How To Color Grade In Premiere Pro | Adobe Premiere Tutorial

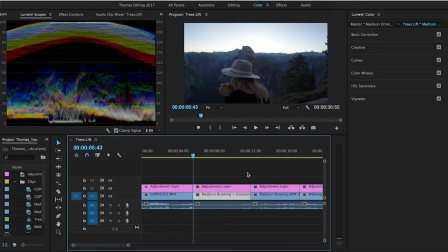8:43 We're all hanging out on the side of the cliff. And the problem with this clip is that in the sky, the sun is taking over those white, or the highlights, and it's just blowing everything out. And then in the foreground, because the sun's behind the mountains, it's really dark. So you can see the histogram right here.
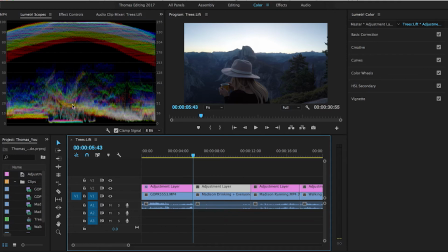8:58 There's a ton of pixels in the highlights. And then there's a decent amount in the shadows, but there's not a lot in the mid-tone range, which is weird. So let's go into the basic color correction. And the first thing we'll do is adjust the temperature, make it a little bit warmer.
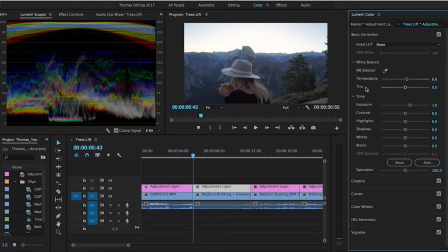9:15 You can bring out the exposure. When you look on the left, when I bring up the exposure, it brings all those pixels up. And it's just smushing everything at the top, which is the sky right there. Everything's just being completely crushed.
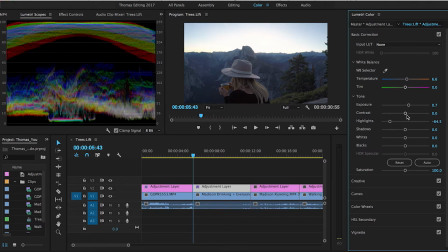9:29 So we'll go a little easy on that. And in turn, we'll bring down the highlights, up the contrast, up those shadows, drop the blacks to keep that detail, and then the whites, I'll actually bring those down, which I never really bring down when the highlights are down. I usually bring the whites up, and then vice versa. I don't really ever bring both down at the same time, but with this clip, I feel like we need to even bring more out of the shadows.
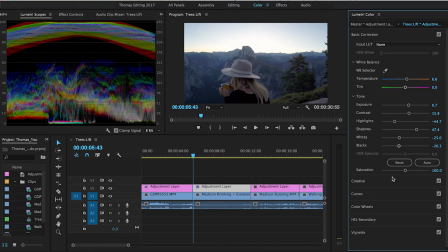10:01 Go.
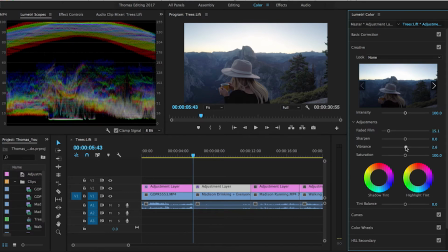10:03 We can add a faded film look, and then add some vibrance, sharpen it, put it to 10. Shadows are already blue, but we could bring those to orange, bring the highlights there.
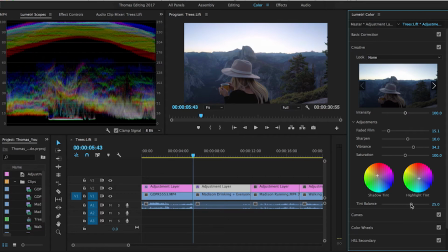10:18 And now we go from having the mountains be completely blue, we add some color to it, kind of balance it out, which is exactly what the tint balance is intended to do.
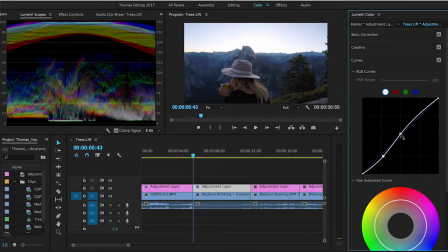10:28 You can go into the curves, drop the blacks, bring up those midtones, and kind of preserve those highlights down. You can bring up the blacks and crush those to add more of a film look. You can even go back and drop that a bit.
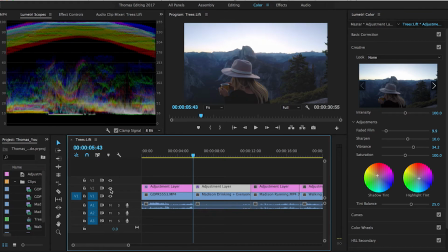10:47 And when we do a little before and after, this clip is already so much better.
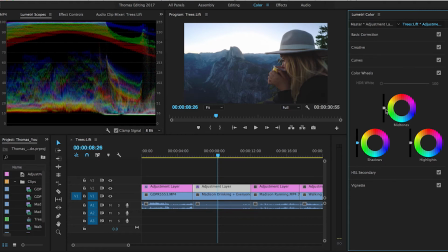10:53 Go into the color wheels, you can adjust the shadows, and then the midtones directly, and then the highlights. In the shadows, I'll bring those over to orange, not so much green.
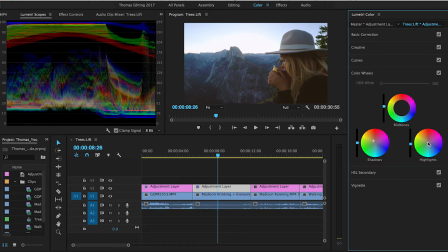11:07 And then the highlights, since I put the shadows at orange, I put the highlights at blue, and kind of keep that offset.
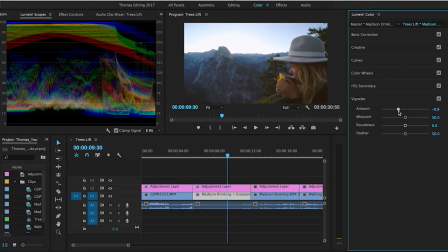11:13 And we can go into vignetting, and we can add a little bit of a vignette and feather it a bunch. And right there, I think we have a really good clip. And the cool thing about having the adjustment layer is that if I want to extend it onto another clip, and instead of having each clip have their own color correction on it, and it gets mixed up with your warp stabilizer, slow motion, anything, you can stretch it across your timeline so it can cover both clips. I will only stretch out that adjustment layer if both clips are from the same day or environment. Some of those color gradings don't really match up on everything, but it's good to keep everything organized and you can see it clip by clip.
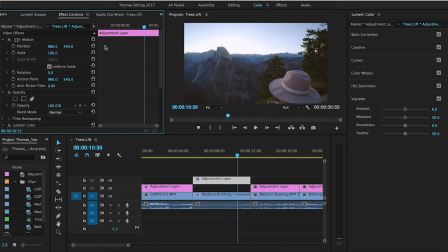11:52 And if I wanted to go easy on this adjustment layer, I can go up to opacity and then drop it down to 50%, and it dropped the color correction down to 50%. When you do it on the adjustment layer, you can have the full spectrum of editing it and kind of honing it in.
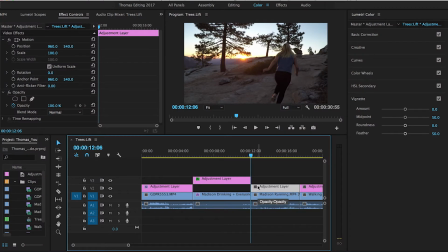12:08 Now for the next clip, we're from Yosemite again, and to show you what I mean, I could drag this clip all the way over.
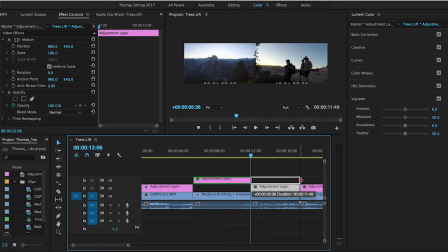12:15 So we start from Glacier Point in the morning, and then we have Half Point in the afternoon, and we'll drag that color correction over,
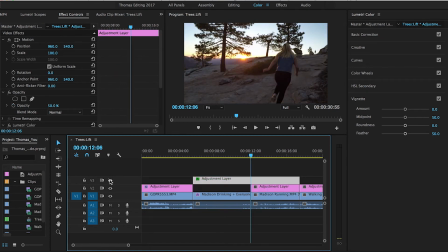12:25 and it kind of works. I'd actually say it works pretty nicely. Let's see, it's actually a little bit too much orange, but it does work.
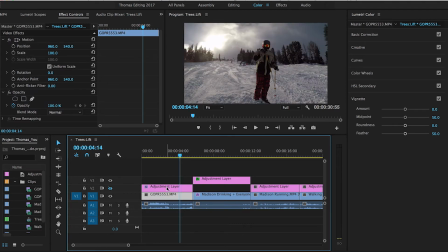12:31 But if I was to drag it over to Mammoth, it brings out way too much orange in the snow and it just doesn't look that nice.
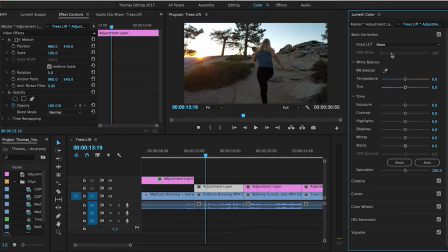12:41 So hop into this, and with this clip, I remember editing this clip in my Yosemite 2016 edit. I'll link that down below if you guys want to check it out.
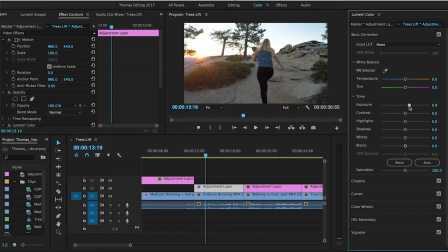12:52 And what I did was bust up the exposure, contrast, bring out the whites, shadows, and blacks, bring out a little bit of orange, add a little bit of the film look,
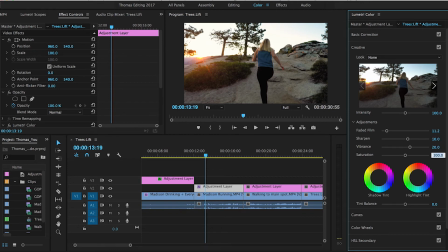13:04 sharpen it by 10, vibrance 20, do like 90 for the saturation. Tint balance, we want the shadows to be a little bit orange, highlights to be a little bit blue.
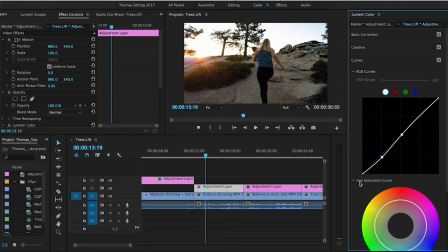13:16 Then the curves, we'll bring down those blacks, bring up the midtones, and then crush those blacks.
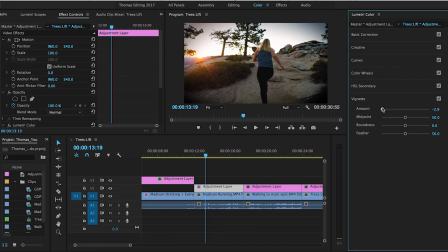13:23 Add a little bit of a vignette, to be like negative, oh, negative 4 is way too big. Negative 0.5 is good. And then feather that a bit.
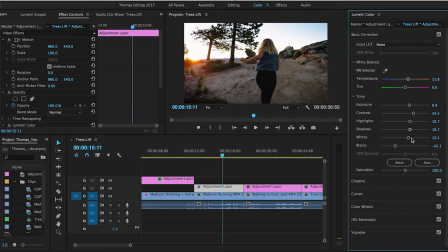13:33 And that's actually way too dark. So we'll bring up those blacks. So we went from that really dull image to this. We could even feather that vignette a little more.
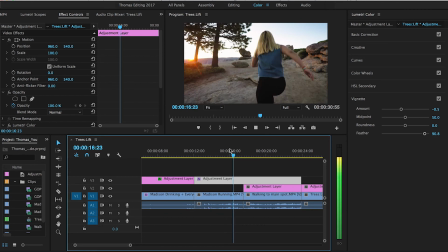13:47 There we go. And then this clip, so what we could do is just drag that over. And you can see that we are facing the sun here, so we have more light in the frame.
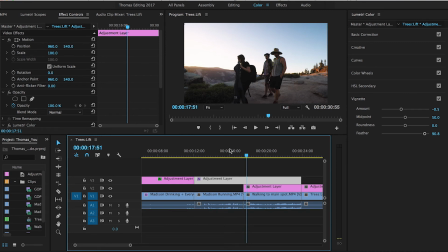13:57 But now the sun's being hidden by a bunch of trees. So it's all dark over here.
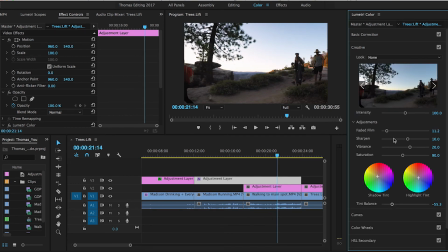14:02 But the color still works. So all we could do with that is go up to color correction.
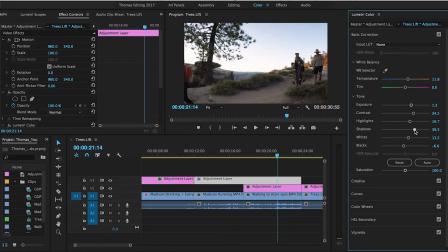14:08 We could bring out the shadows, bring out the exposure a bit, drop the shadows, and there we go. So instead of having two separate layers for that, when I know that they're both from the same environment, we could just use one.
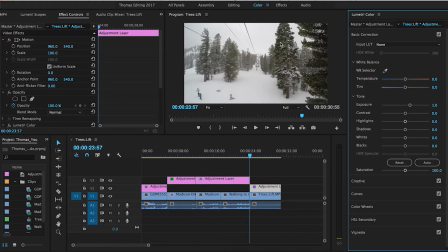14:19 And for the last clip, bring out the exposure a bit, nothing too crazy. This is the big key right here. Bring up the contrast, bring up the highlights a bit,
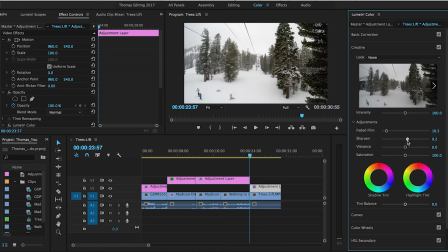14:29 shadows, bring down those blacks, then the whites, add a little bit of a faded film look to it, sharpen it by 10, vibrance will go 20, and then saturation 90. Tint balance, let's test this out.
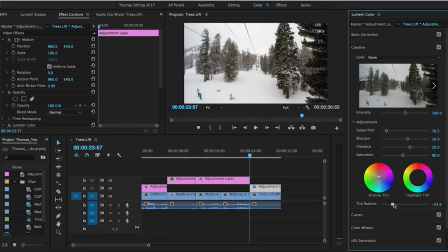14:43 Shadows warm, highlights cool. Actually bring those highlights back to normal, because I want those shadows to be peeking through.
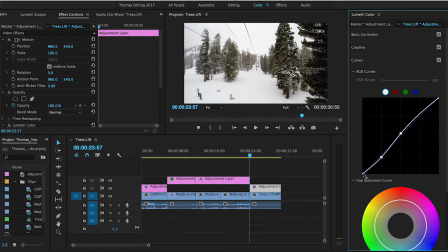14:52 So we'll jump into the curves, and we'll bring down those blacks, bring up the midtones, and then crush the blacks again to get that faded film look.
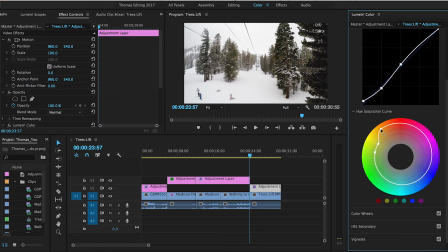15:02 And then we can go into the hue saturation curve. We can really bring out those orange tones. We can mess with the green. There's not too much green there. And then we can go into the blues.
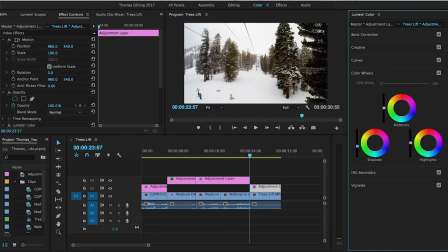15:18 And we'll move down to the color wheels. And we'll keep those shadows up a bit. bring up those midtones, and we don't even need to touch these highlights. When you've already shot a bunch of environments and you get this kind of editing effect that you already like, you can go up into the effect controls, make sure you have your adjustment layer highlighted.
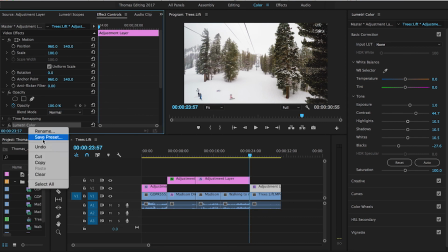15:39 You go up to Lumetri color and you right click on it, save preset, and then you can name it. So I'll do Thomas Snow preset. And then we save that, and then what we could do is delete that.
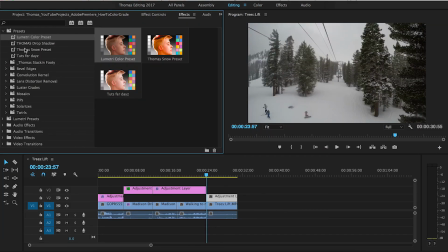15:55 And then we'll go into editing. We'll go into presets, and you can see that there it is, Thomas Snow preset. Drop that on, and voila. When we have a shot like this that's overcast and it's snowing and we want to really bring out those trees and the darker tones, we could drop this on it as a foundation so we can go through and edit it all together. So I hope you guys enjoyed this video. Leave a like and a comment down below and let me know what you thought. Now I'm thinking about doing a Q&A video, so leave a question down below for a video later on that I'll accumulate all these questions together. I really want to sit down and kind of have a casual conversation where I answer your guys' questions. Hit me up on social media at Thomas Kovacic. You can find me on Facebook, Instagram, Twitter. As always, keep it easy. Peace.